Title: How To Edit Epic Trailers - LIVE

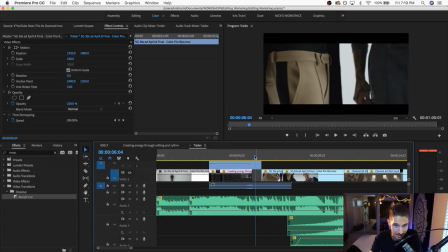(12:59)
And by the way, if you guys are interested, this is a pack that you can get. These transitions, these are like part of a huge pack that I overviewed last week in the last live stream.
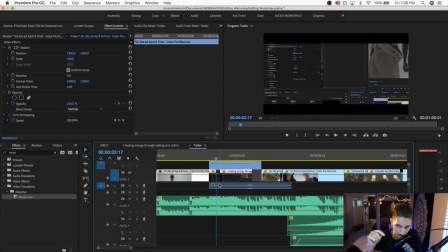(13:12)
So if you guys want to check it out, I'll leave a link. They're already in the description so you can check them out. Or you can check out last live stream where I talk about 10 assets and plugins that you should definitely get as an editor.
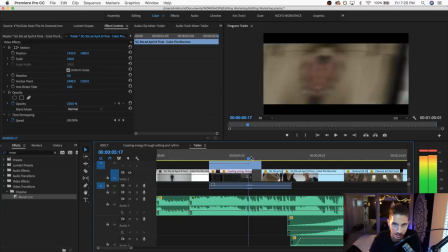(13:24)
So that was one of them. And that's where I got these transitions.
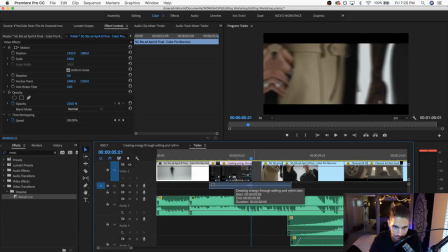(13:28)
And now I want you to notice something that here there's a version of this clip right here that is reversed.
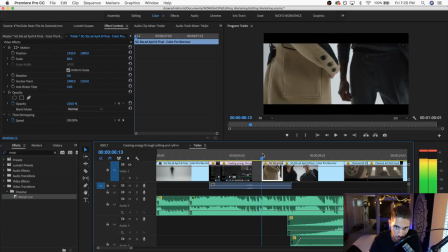(13:35)
So we start pulling out and then we, you know, motivated by this hand gesture, we move back in.
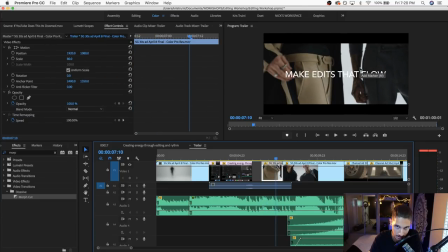(13:43)
and we reveal the first title card, which is Make Edits That Flow. So, of course, the title kind of calls back with the clothing and how it drapes and how it's flowing and all that.
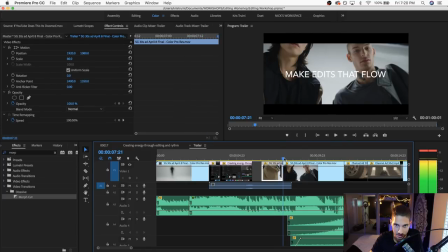(13:52)
So it's matching up in that sort of sense. Then we move forward. And we have, so this is actually a cut or different cuts that were in this original fashion commercial that I edited.
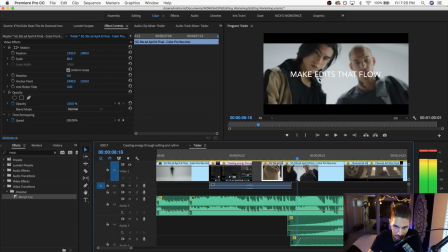(14:10)
and just going frame by frame we have there was a similar moment in the track of this piece as well so it's it's gonna um it's just gonna follow those cuts so right now we have kind of like a higher pitch like voice that's going like and it just cuts following that that sound there's
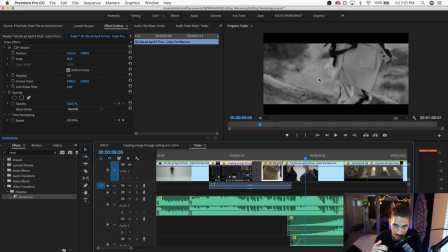(14:30)
another cut there's another cut there's another cut but here's the thing that is i think unique to this moment is that the same style of cutting repeats for a few frames in the following shot that we're leading into.
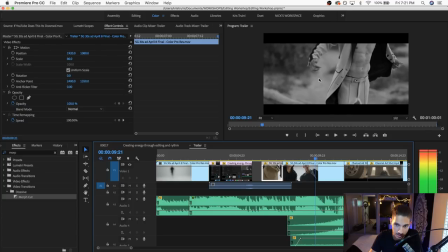(14:43)
So you can see there's a cut there, there's a cut there, and then it ends with the person actually like stepping into the shot. So once the foot lands, which it's off screen, but you can tell by the way that the clothe ripple, once that foot lands, that's when we get the main kick that kind of launches the song forward.
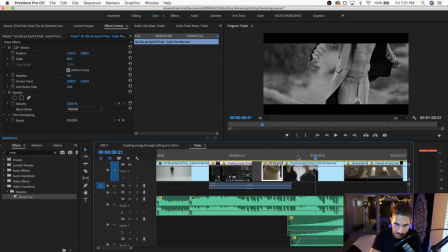(15:02)
So we have this buildup that sounds like this.
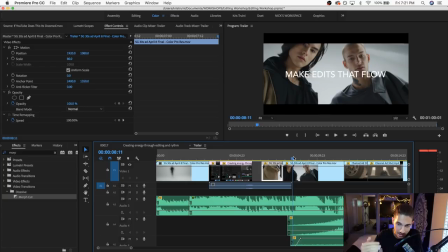(15:09)
So you can hear the choppiness of that leading up moment, and then once the main impact hits, we want an important moment, so now we're establishing, okay, we've done this transition, now the transition's over, and now we've introduced this new clip.
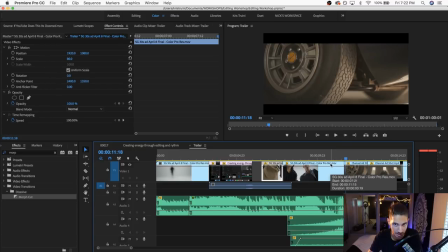(15:27)
Now, another thing that I do all the time to make things kind of glue together into, again that, I don't know if it's the right way of explaining it, but the oscillation of the momentum, that sounds like really convoluted. But the way to keep it fluctuating, I guess, is to play a lot with time, time remapping and all that good stuff.
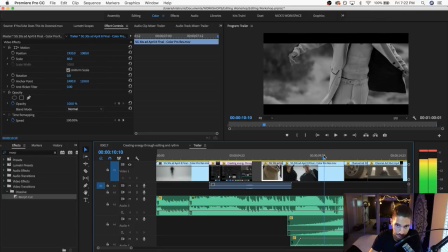(15:49)
So you can see here that we go from quick cuts into slow-mo. and then I want you to notice I'm going to play just this last section. You can see that it ramps up, it speeds up,
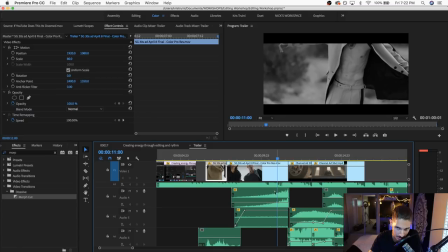(16:02)
and that follows a sound effect right here, which is this kind of buildup in sound, and we're going to look at sound design more in depth,
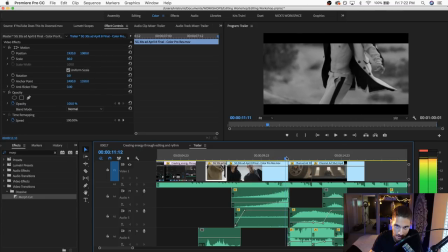(16:09)
but you can see how it's matching up with that, that buildup, and then right before the cut, we just speed up into the cut. And now this leads me to another way of motivating cuts is to have to just really pay close attention to the movement that is happening in
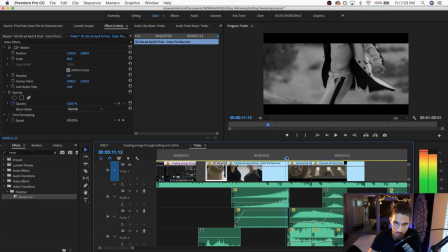(16:28)
your shot so for this one we have him rotating so it matches up in
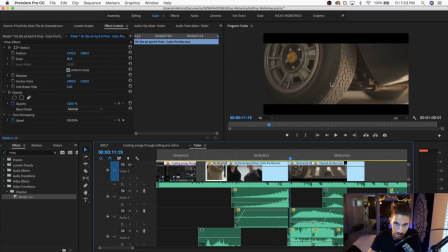(16:33)
a similar uh direction with um this this wheel spinning and just the general movement of the car moving in that same sort of direction you can see that here it kicks up dirt so you know we have some sound to match that but again And just to make it,
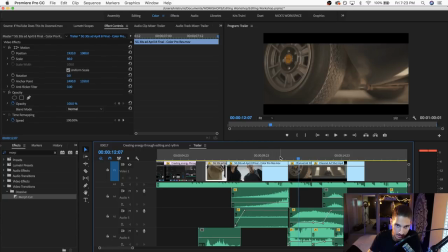(16:48)
the main thing that makes this smooth and that makes this cut work is the direction of the subjects in either clip. So there we go. And then we just cut to this other shot of the car going. And now this is where another transition happens.
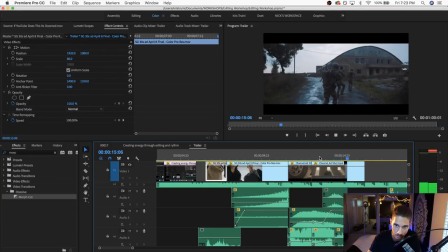(17:08)
And we go from here to our other scene where there's a similar pan going on. And we reveal these soldiers moving into this location.
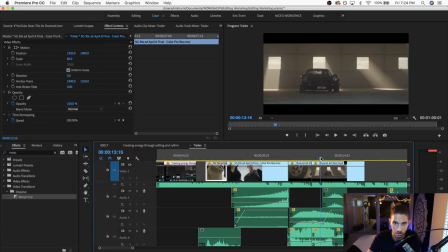(17:17)
So again, obviously the clips were picked from previous work that I've done. or that i've worked on that that were visually striking so i figured like you know going from a exotic car and this really cool hangar uh looking location would make sense for for this kind of exterior now you might have
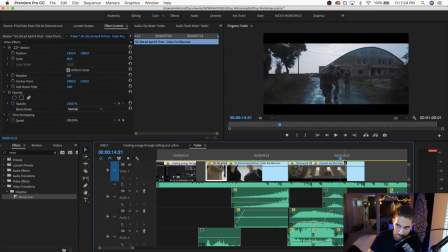(17:35)
caught in just a few in just a few frames right
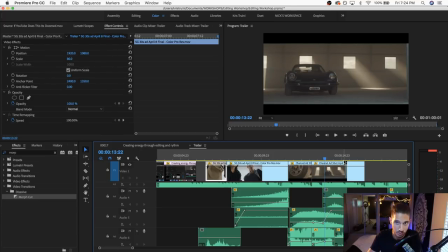(17:40)
here that it's not exactly a an in-camera pan in between the two cuts this is again part of that transition pack that I mentioned in the beginning. Okay, there's text messages popping up. Let me quit that.
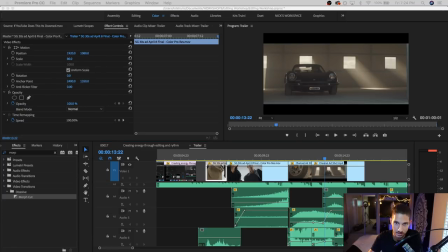(17:58)
Bam. So yeah, that's essentially the main thing to keep in mind when creating spectacles. You want to have things that not only just work together, but that visually kind of match well together too.
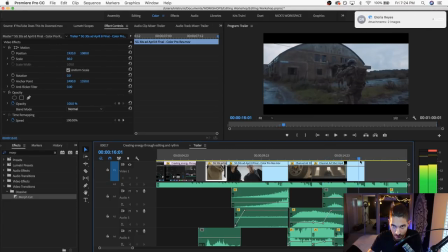(18:10)
So we have the soldiers. Okay, there's still... I don't know how to get rid of my messages for this live stream. There we go.
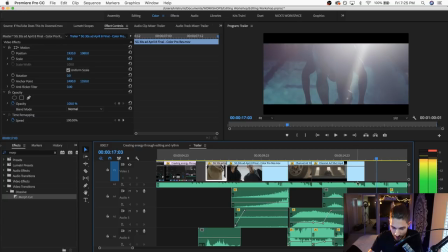(18:24)
Let's see.
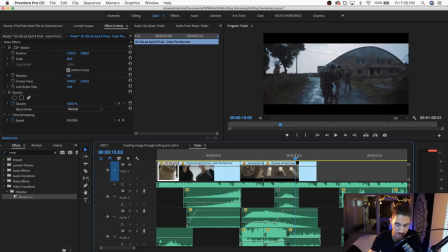(18:25)
So then from here, we'll talk about more in sound, but there's not really something that visually ties these together, but there's more of a sound that ties these together. And I'll just play it here. So you're going to hear a helicopter that kind of passes over and then it develops into this higher pitch ringing type of sound,
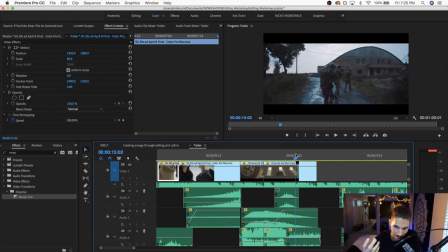(18:44)
which matches with the light reflecting into the lens of the next shot.
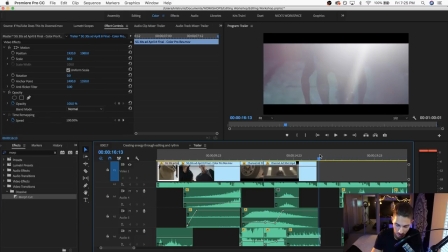(18:53)
There we go. So I can't play it smoothly because it's not rendered, but you can see how we heard the helicopter, and then it just kind of develops into this higher pitch ring, and then we cut to this sort of big flare that engulfs our scene.
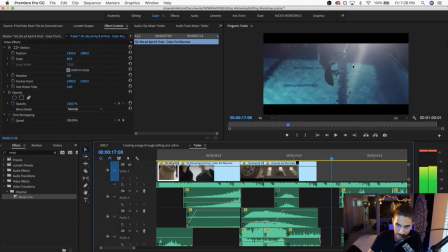(19:11)
and then we have a jump cut motivated by the snare and then he
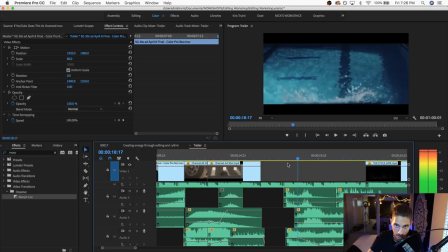(19:18)
enters the the water and we have another one of those transitions which kind of like zooms into the water and now we follow our our subject underwater the sound changes and we'll look into the sound in a bit
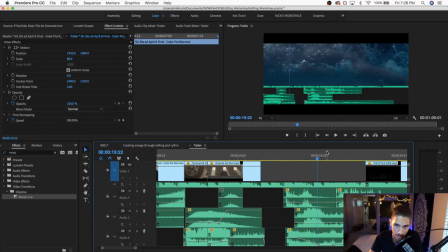(19:34)
and then we have this this animation that I made in After Effects of, essentially just the same, you can see it's the same timeline. I just took a screenshot, I animated this timeline indicator,
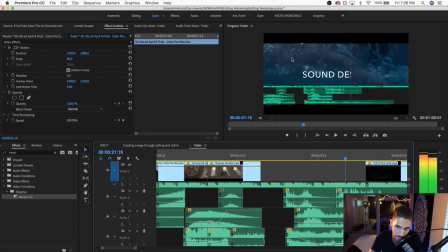(19:48)
and the timeline indicator also reveals the next title card, which is sound design.
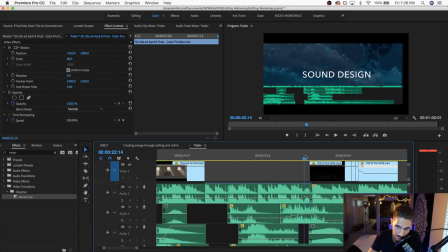(19:57)
And then something that happens here is the shot of the subject underwater reverses as the playhead of our timeline gets animated backwards. So it's kind of to match that editing vibe in Premiere. And that is also used to motivate a wipe to get rid of that stuff.
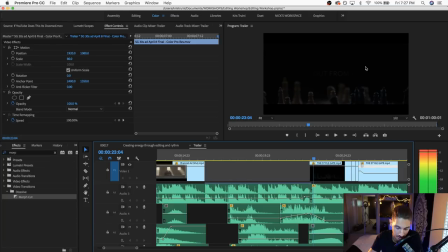(20:15)
And then we fade into our next clip, which is a bunch of chess pieces that are floating up in slow-mo to reveal our next title card. And some of these chess pieces that are closer to the foreground are rotoscoped so that they appear in front of the text. nothing too mind-blowing
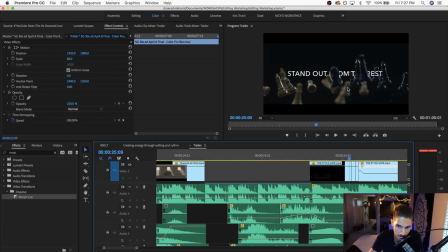(20:34)
nothing too complex it's just you know simple things that i think if you use uh well in a certain context or you know if you know how to fit them together they can seem a lot bigger than what they actually are and then here we have a few uh jump cuts
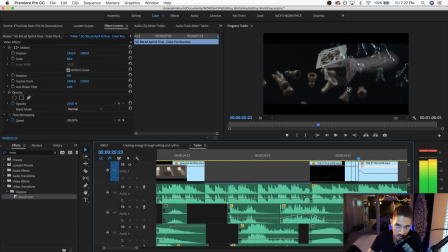(20:51)
which leads into the uh the cards overlay and something that i want you to notice here is that there's cuts here but there's no cuts once the cards come in and that is because if you listen to the sound i'll just play the sound alone i
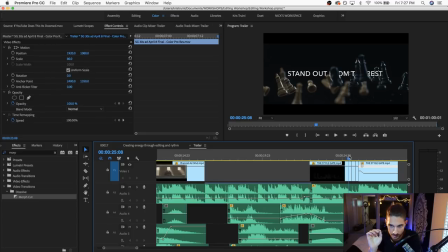(21:07)
don't know if you can hear there's this high-pitched ticking it's like and then it slows down so it's so